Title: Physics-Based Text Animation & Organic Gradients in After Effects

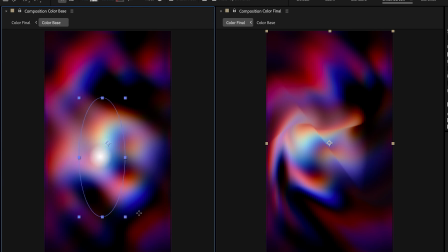498s
We're also going to add a little light impact with an elliptical shape layer and a white gradient. We distort it slightly to give it a cool shape and put the vignette back on top.
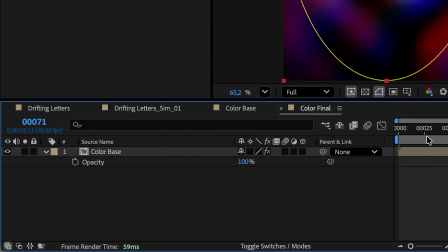511s
Back in Color Final, quick preview. It's starting to look pretty sweet.
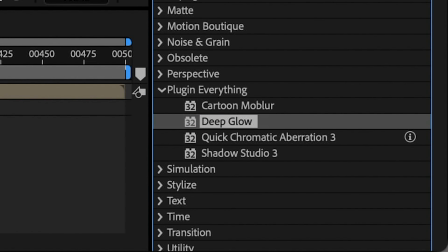520s
The next step is optional, but for me, glow is life. So we add the deep glow effect from Plugin Everything.
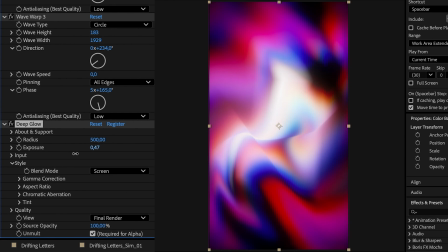526s
By default, it's too strong, so we turn down the intensity. It's just going to add a very aesthetic slight blur and blend the colors together.
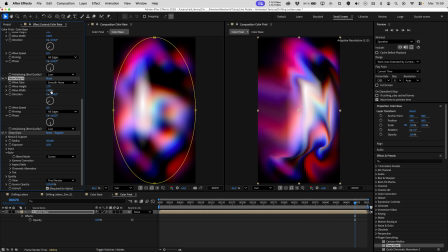534s
After that, it's really just fine-tuning. I do some minor tweaks by eye to center everything a bit better, add a little turbulent displace for subtlety.
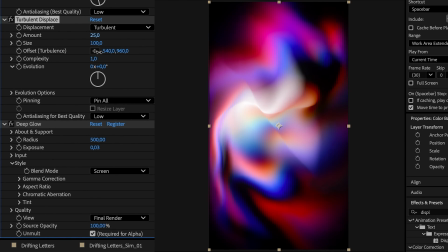543s
It all comes down to the details, it's really about feeling it out. There's no magic recipe, you just have to go with your gut.
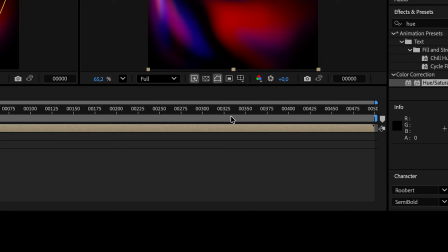551s
I also added a hue saturation effect to animate the colors. By animating the master hue, we can create a really nice, seamless color loop.
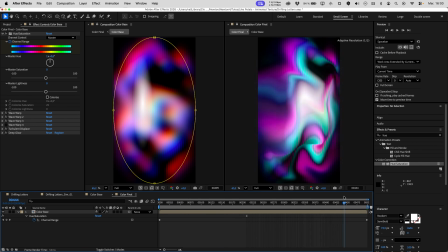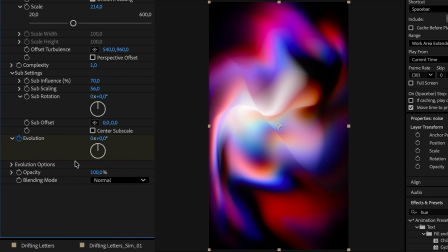565s
Also keep in mind that you can animate the evolution of the fractal noise.
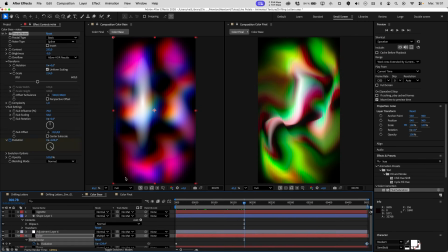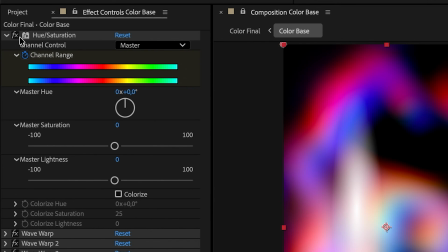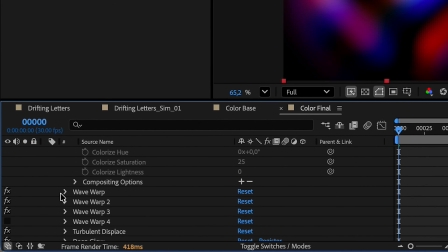578s
Or the phase of the wave warps.
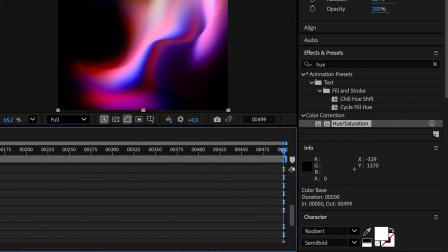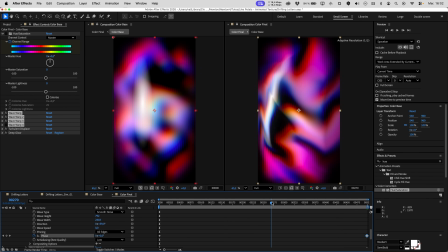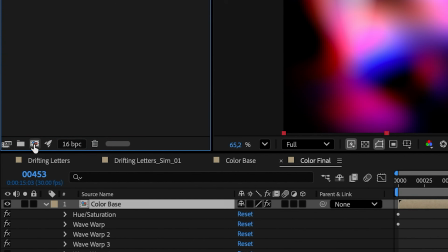591s
Once we're happy with the result, it's time to layer it with our letters. We create one last comp with our simulation and our gradient.
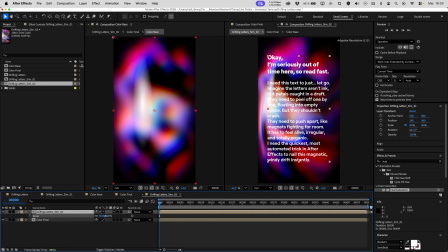601s
we slightly adjust the size and position of the text.
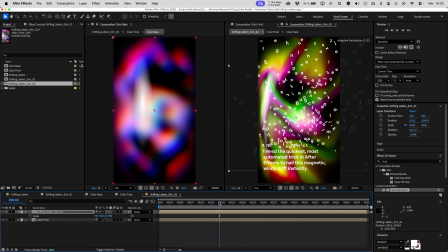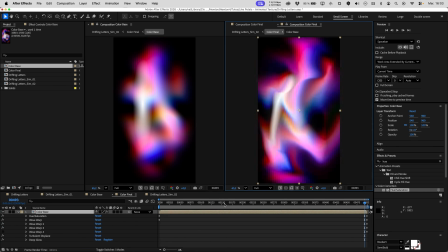610s
Here, I find the gradient swallows the text a bit, so I go back to make a few tweaks.
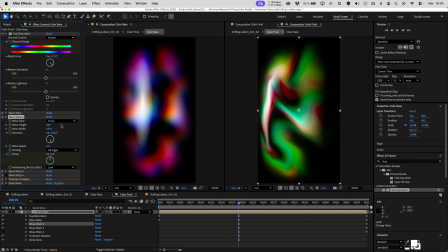614s
I darken the vignette a little and recenter the wave warp, which was shifting everything too far to the left.
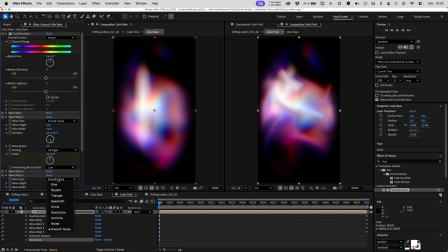622s
I also scale up the fractal noise a little bit. And there you go.
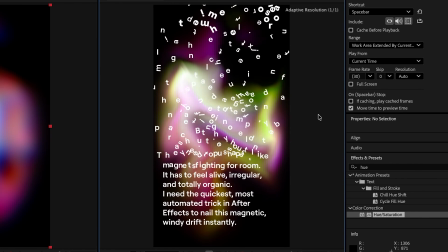628s
After some trial and error, I'm sticking with this version. Here's the final render.
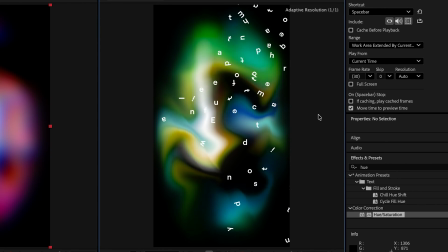633s
As you can see, there's a huge experimental part to this kind of effect. We tinker, we test.
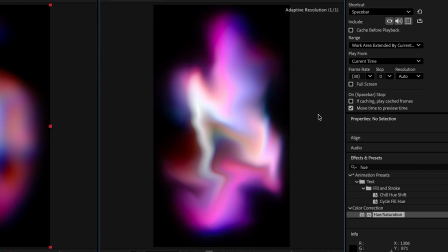639s
It doesn't always work on the first try, you have to adjust. That's why I'm making the After Effects project available to you, so you can dig into it and make it your own.
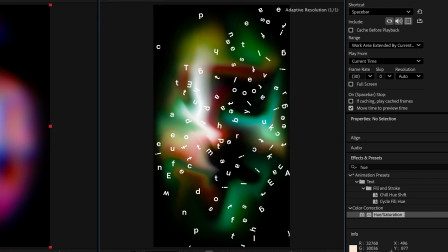647s
I really hope this little tutorial will be helpful for your future projects. Don't forget to subscribe and follow us on socials.
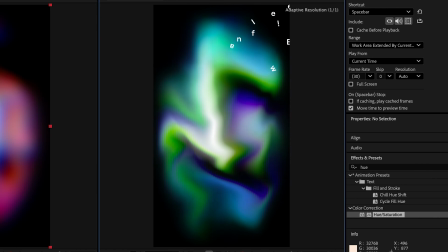654s
See you soon.